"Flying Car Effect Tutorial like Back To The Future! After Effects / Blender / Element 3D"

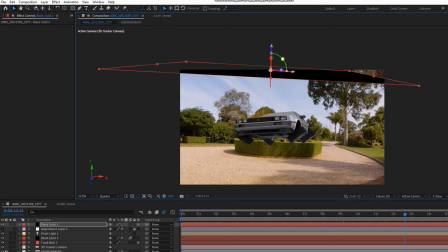(24:50)
So I'm going to right click that layer and make it a 3D layer. And just rotate it to match the sort of perspective of the ground.
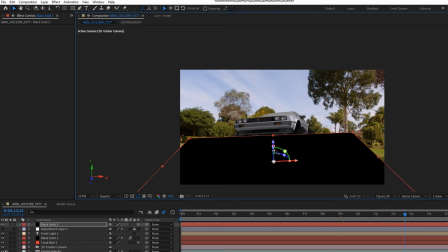(24:58)
So I'm using my rotation tools here. I'm just going to drag and rotate it to make it fit over my scene where the ground is.
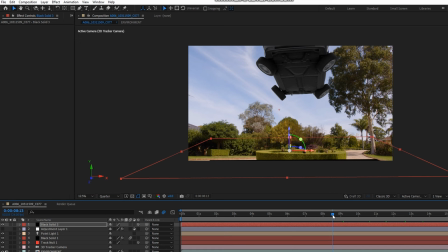(25:08)
Try and match this as best as possible, match the perspective of the ground, because it's going to make a more realistic shadow.
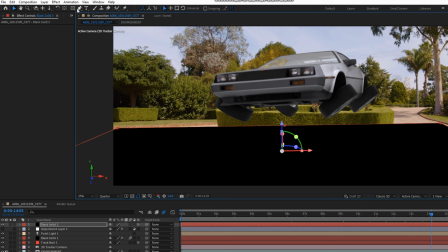(25:15)
Okay, as I scrub through my timeline here, you can see that the black solid is locked to that particular area of the ground. I want to make a quick mask, just quickly clicking around a sort of rounded rectangle effect with my pen tool.
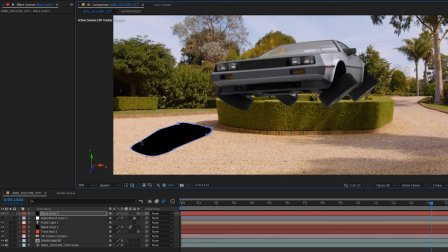(25:33)
There we go. And I'll just speed up this process so you can see what my final mask looks like. I'm just changing those edges of that mask there,
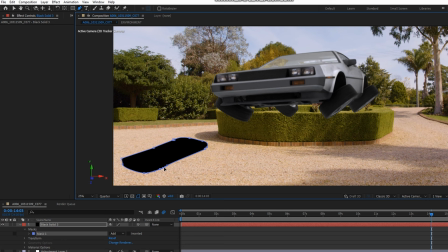(25:42)
maybe adding a bit of a rounded look to the edge to make it look like the tires are protruding out of the shadow.
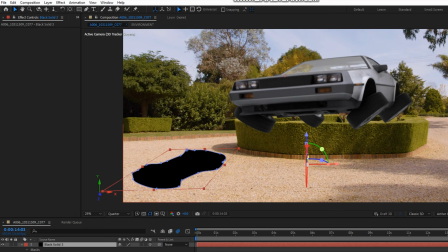(25:49)
Okay, there we go. Again, it's just trying to match the scene as much as possible.
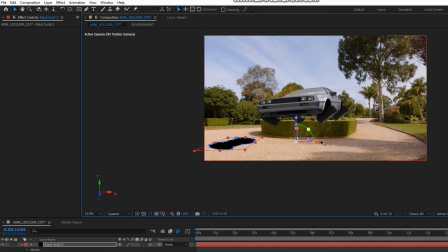(25:55)
So I'm just going to rotate the shadow perspective, making it sort of match what the shadow would look like realistically on the ground.
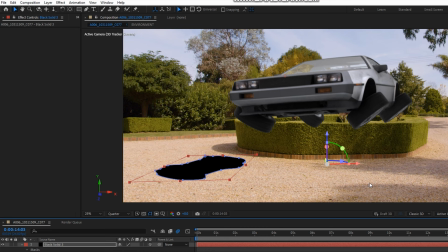(26:03)
We know that the sun is coming from the right-hand side because of the shadows in the scene. And we also know the color of those shadows as well.
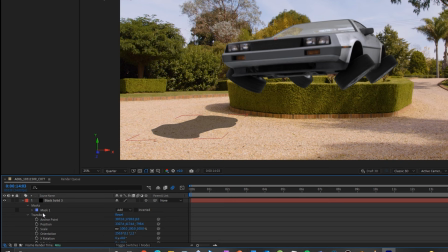(26:10)
I'm going to go down into my opacity and just change it to where it looks like similar to that of the shadows around it.
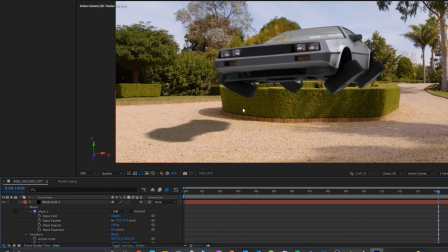(26:17)
I'm also going to add a feather to that mask to make it a bit softer around those edges.
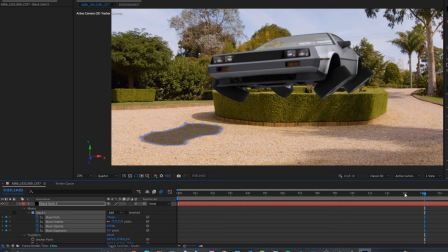(26:23)
And that looks pretty good to me. All right, I'm just going to add a few keyframes there for those mask's paths.
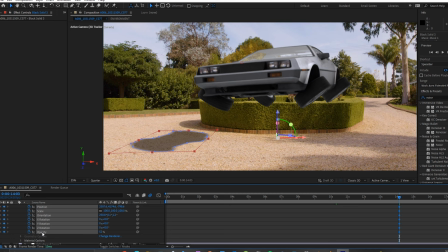(26:33)
Okay, everything looks pretty solid to me. I want to add positional keyframes as well as rotational keyframes as well. But I'm going to alt click on the Z rotation and add a wiggle value of wiggle in brackets 1, 5.
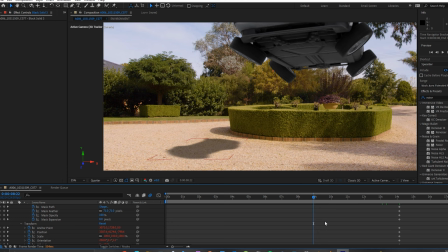(26:51)
Because the car model has that wiggle effect, which makes the floatiness effect look more realistic,
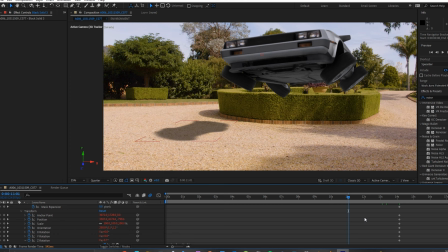(26:57)
I needed to add that wiggle effect onto the shadow to create that randomized movement as well.
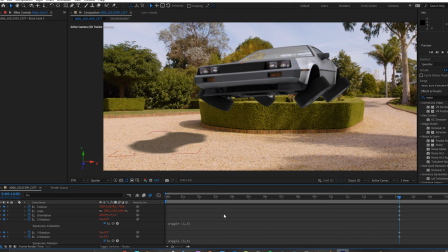(27:02)
I'm also going to do the same thing, but to the X rotation. So I'm going to add a wiggle effect in brackets 1, 6.
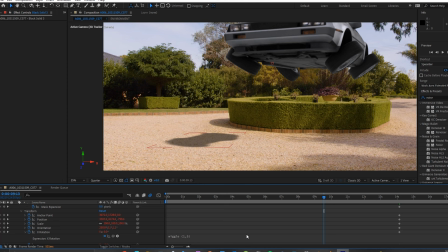(27:11)
Play around with that depending on your footage. I'm going to scrub back through my timeline and just see how that looks. I'm going to add positional keyframes.
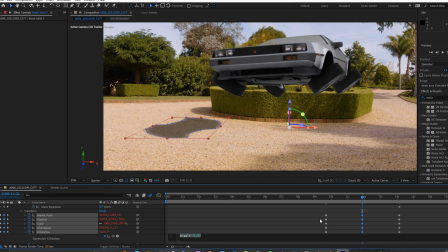(27:23)
Of course, when the car comes down to a stop, that's when the position will have locked into that particular spot.
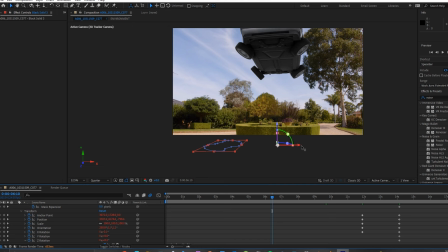(27:30)
But as the car goes upwards into the air, the shadow obviously would move outwards, of course, because of the sun's placement. So I'm going to add positional keyframes just to try and match where the angle of the sun and the shadow would cause it to move in my scene.
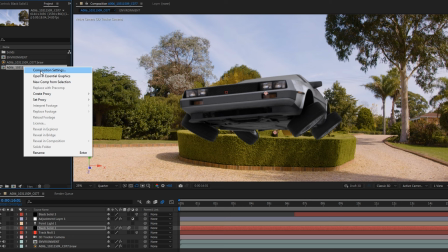(27:48)
I'll speed up this process, maybe just expand my mask as well. And there we go.
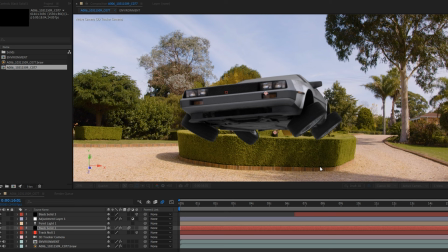(27:54)
Once I'm happy with my shadows, I'm just going to go into my compositional settings and change my shutter angle, which of course affects my motion blur values.
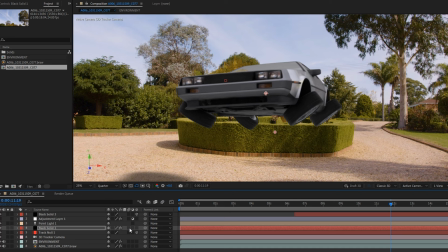(28:03)
So as you can see on my car model here, the higher the shutter angle is,
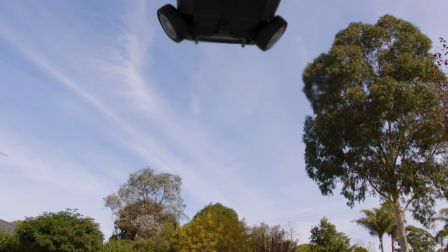(28:08)
the more of a motion blur effect is applied onto your footage. And there we go, we've created ourselves a Back to the Future Part 2 style hover car effect. Now with more time and dedication put in, you can probably create a really realistic looking hover car, but this is pretty good for what it's worth. If you enjoyed this video, please leave a like and subscribe, and I hope to see you in the next one. Thanks.